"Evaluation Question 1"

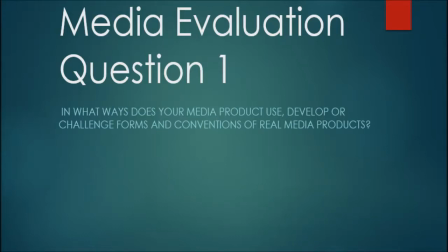Question 1. In what ways does your media product use, develop, or challenge forms and conventions of real media products?
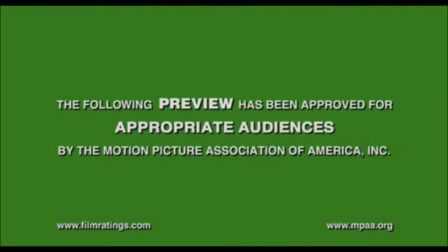In the beginning of the trailer, we used the screen to say it was appropriate for all audiences. This follows conventions of a movie trailer and makes it look more professional. The clip then goes straight into our production logo. It's often conventional to show the logo of the film companies or majors which provided the funding, so by following this, our trailer appeared more professional.
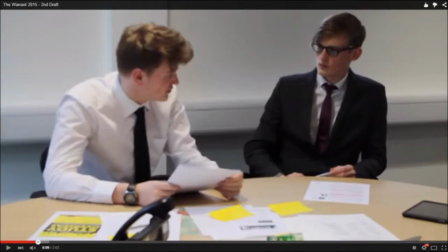The first scene starts out with the main detectives talking about attacks. Introducing the main detectives in the first scene and starting with dialogue is common in trailers. This also works well to set the mood of the film and comes in well with the soundtrack. In the next scene, we show the attacks previously spoken about taking place.
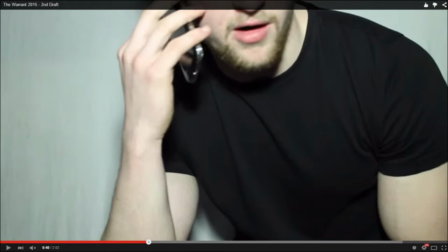Throughout the whole trailer, the identity of the main antagonist is barely shown. Not showing the face of the villain is another convention we followed, and by doing so we create a sense of mystery over his identity, which we believed would be a good way to arouse the interest of our viewers. A hidden face also connotes danger, because unknown things are generally feared.
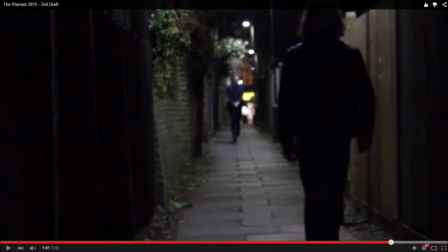The trailer's pace begins to increase as the shots get more dramatic. This is helped a lot with the build-up of non-diegetic sounds used with the soundtrack, which creates a lot of tension. The trailer finally ends after a chase scene with the main protagonist and one of the main antagonists,
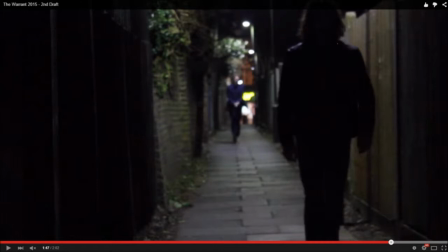with the last scene showing the camera looking up through the barrel of the gun and the screen changing to a coming soon title block. Ending the trailer on a cliffhanger is a convention which we followed, as we thought it would be very important to end the scene with high suspense. Finishing on the release date was also a convention we used to not only make it look more professional, but also this is some of the most important information about the film. Therefore, putting it in the place where the viewer's emotional arousal would be at its highest would make it more memorable for anyone watching the trailer.
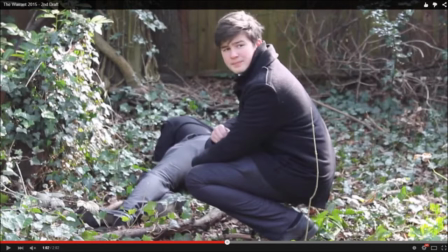Typically, the conventions of a crime thriller are police, thugs, violence, guns, drugs, and gangs. We decided to use all of these conventions to make sure the genre stood out and was clear, as we wanted the trailer to look as professional and realistic as we could make it.
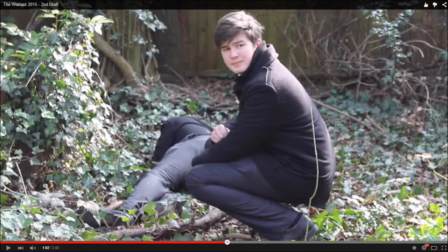This also allows our trailer to follow Steve Neal's theory of repetition and difference. By following all these conventions, we made a movie which is typical of the genre, giving the audience a preconception of what the movie is going to be about.
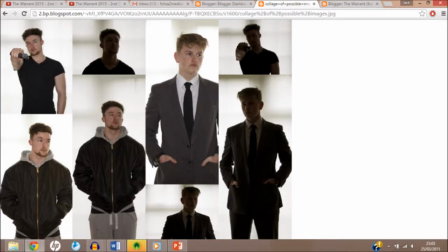Lastly, we followed some of the conventions of characters by having a main protagonist fighting a main antagonist. This can be linked to Vladimir Prop's theory of characters, as we have the idea of good fighting against evil and a hero fighting against a villain, both of which are clear.
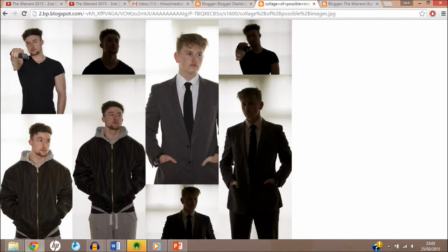We also have some helpers in the form of secondary detectives and the prize, which is in the form of the warrant that the police are trying to get in order to catch the villain.
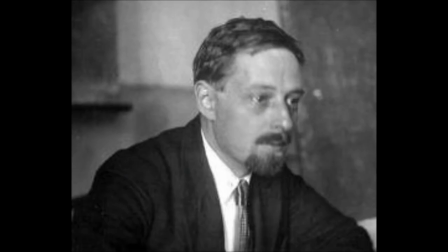Our trailer also breaks some conventions. When it came to the characters, although we followed some of the ideas in Vladimir Prop's theory, there are also many we didn't follow. Firstly, our movie does not contain any female characters, which breaks the convention. Although we had the opportunity to add a female character, we believe that we did not need to include any women,
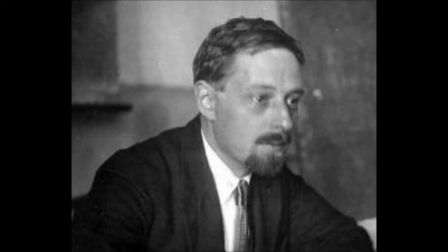as our trailer mainly focused on action, where we followed the stereotypes of men being stronger,
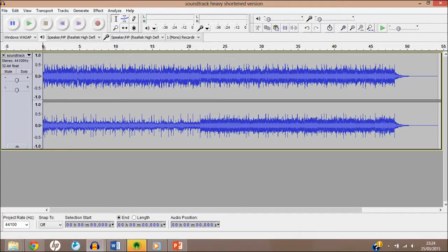more aggressive, and therefore better suited for a thriller. Another convention we decided to break was using a soundtrack throughout the whole trailer, without breaking it up. Most trailers would use part of an original soundtrack and stop it in parts of dialogue, or use more than one song. However, we decided to use one song throughout.
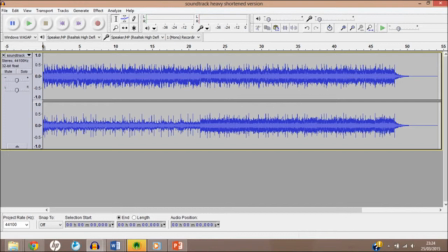Despite the fact the non-diegetic music is a shortened version of the soundtrack, there are no breaks for dialogue, which is not common in trailers. This is a convention we chose to break because we thought it would help to make the tension increase as more layers would be added throughout the song,
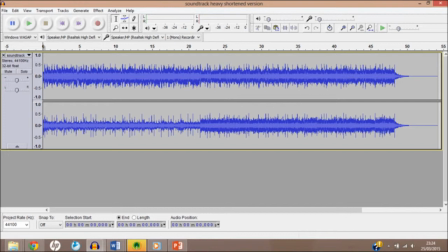and it becomes heavier, making a build-up which we believed worked better with the whole soundtrack. When creating the magazine cover, we also follow conventions.
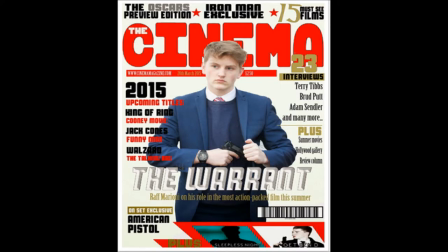The magazine features a picture of the main actor, whilst he is in character, which follows a convention. The actor is also not looking at the camera, which makes the audience wonder what he is looking at. The actor is in the costume he wears in the trailer.